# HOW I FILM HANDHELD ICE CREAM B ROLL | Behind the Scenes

All right, first and foremost, thank you to Storyblocks for sponsoring today's video. Stick around till later on in the episode and I'll tell you about how I use stock footage to spice up my B-roll sequences. Welcome back to another behind the scenes style video. Today we're filming a sequence that was inspired by a commercial I actually saw on TV for Bailey's. We're gonna kind of emulate the commercial in a way, but recreate the dish that they were making. It looked really good. I really wanna try it personally. And also there's just a lot of color and I think it would be fun to film. So that's what we're gonna be doing. Let's jump right in. So this morning when I was preparing for this shoot, I went on my computer and picked out a song that I thought would suit this sequence. And then I brought it into Final Cut and started laying text layers over the different parts of the songs where I knew my shots were going to be.
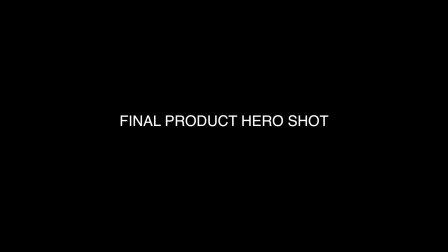So now that I have an idea of what the timing of each shot might look like, I can start thinking about things like focal lengths or camera movement or connecting each shot or even frame rates.
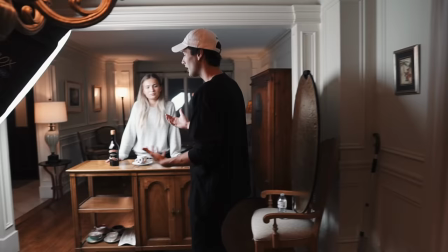So to start things off, we want to think about the mood of the video and the message we're trying to convey.
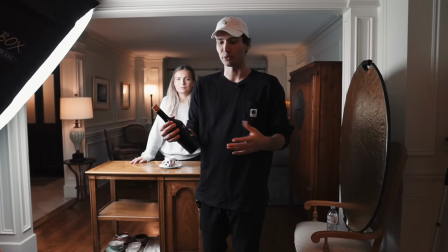So we're going to pretend that this is sort of a commercial for Bailey's salted caramel liqueur. The first thing I think of when I hear caramel is the caramel color, which is kind of like brownish golden color.
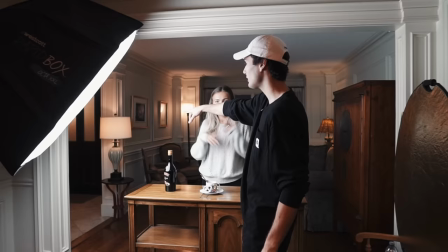So we're gonna leave the house lights on. This is a chandelier that's just part of the room. It has that warm tungsten hue to it. So that's good how it is. Now in the background, we've got three lamps as practicals.
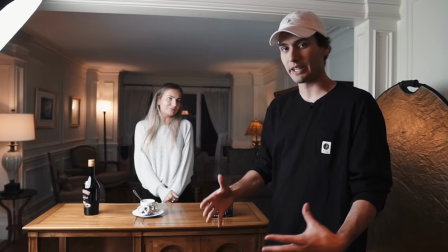They all have warm tungsten hues to them as well, which will also play to our caramel sort of look that we're going for,
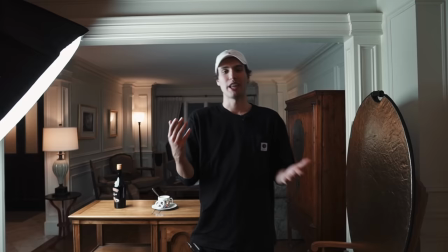which is also why we're using this wooden cart as our surface. Now, as for our key light, this right here is the Aperture 300D.
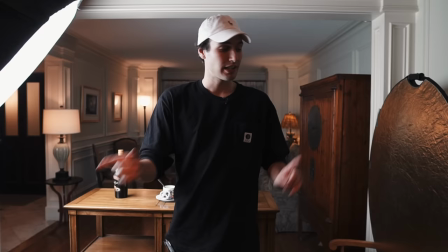It's a very powerful light, and you guys know if you've watched my videos before, it's my favorite light to use for these types of shoots.
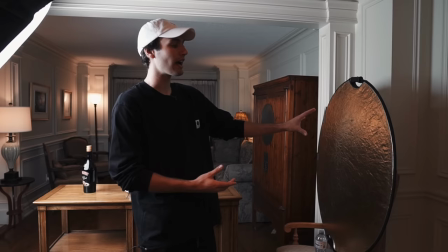Now, here on the other side of me, we have the 5-in-1 reflector from Amazon. This thing was fairly cheap, and we're using the gold side.
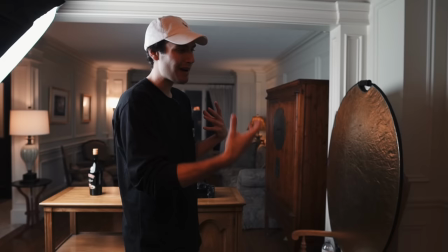That way the light coming off of our key is going to reflect at a warmer hue, which matches that sort of caramel vibe that we're going for.
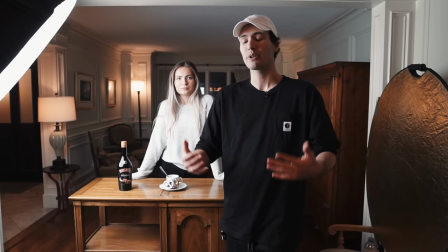Now, apart from lighting and your set, another thing you're gonna wanna consider when you're trying to convey a certain type of vibe in your video is the wardrobe of your model.
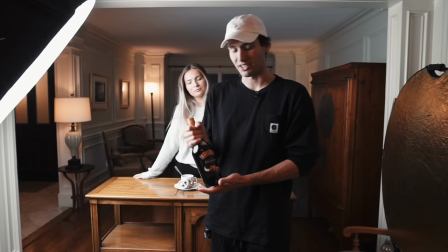Now, because the product that we're showing is a dark Bailey's bottle, if she was wearing a black shirt, kind of hides the product and it doesn't stand out.
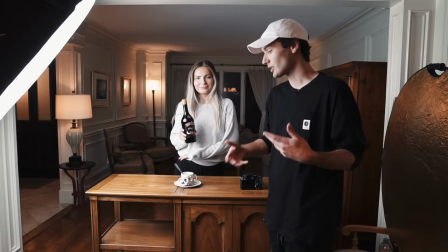So instead, she's wearing this nice gray color, which is bright, still looks good, it's not overly intrusive,
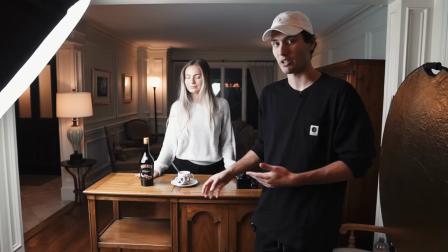and it will be a nice contrast from both the bottle as well as the goldish brown colors that we have in some of the details and this countertop.
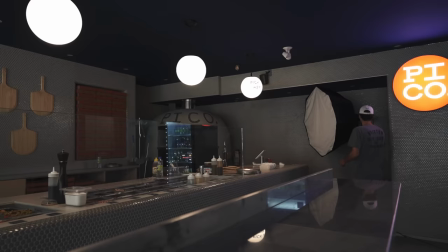So we are officially ready to start shooting, and hopefully it should be pretty easy. Never is, but hopefully.
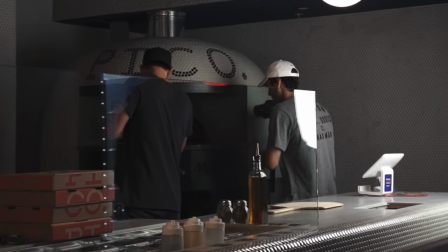Now you might remember a few weeks ago, I filmed a pizza commercial for Pico here in Toronto.
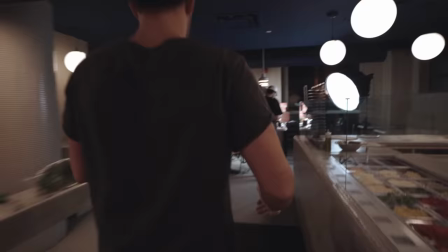And one of the challenges I had was trying to capture that amazing steam when a pizza is fresh out the oven.
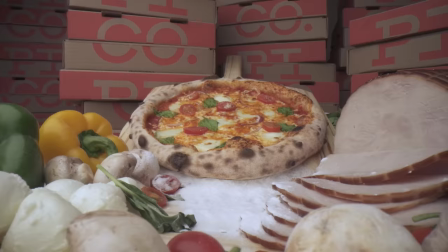On a video shoot, timing can be tough. And after filming several takes, it's inevitable that capturing that steam on camera just wasn't happening.
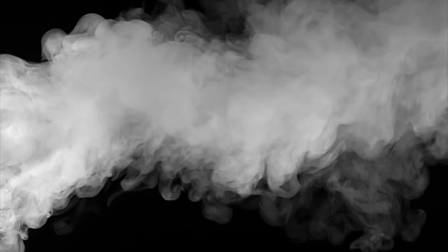Well, thankfully the sponsor of today's behind the scenes Storyblocks video is an online library packed with high quality stock footage,
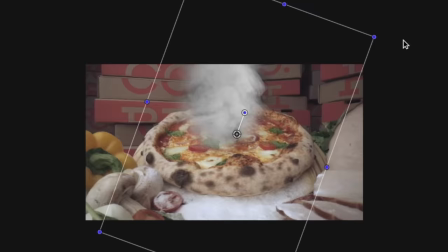motion backgrounds, and overlays like this smoke overlay, which I used to add some fake steam to the pizza,
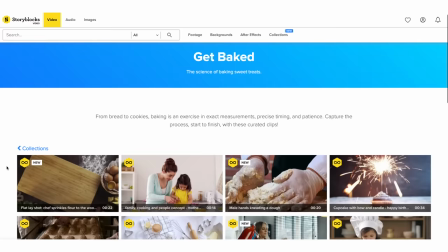and I thought it turned out pretty convincing. As a member of Storyblocks Video, you can download as many clips as your heart desires with no additional costs.
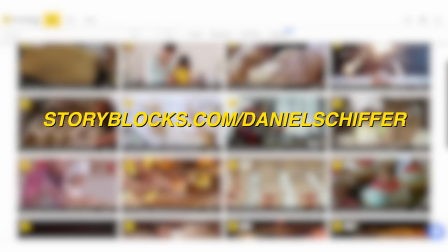So if you're interested, feel free to go to the link in the description or head over to storyblocks.com/DanielSchiffer to learn more about Storyblocks Video.
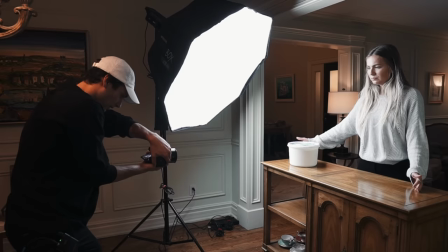So let's just move this over here a little bit. Here, we'll leave it already off so it's easy, and then you're just gonna boom and go.
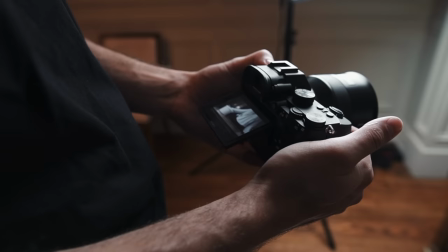Nope. And go.
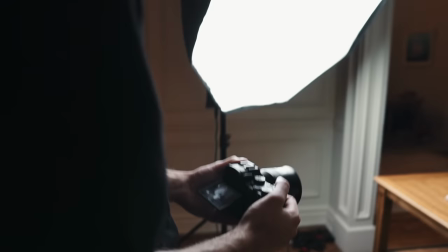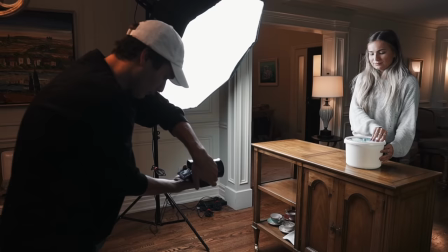Oh, that one looked good. That was pretty decent. I think I can do it better. Let's go again.
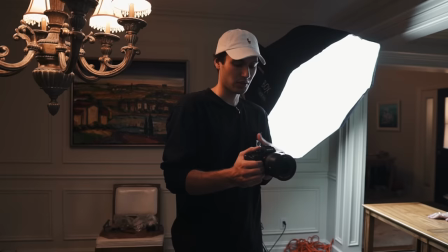Again.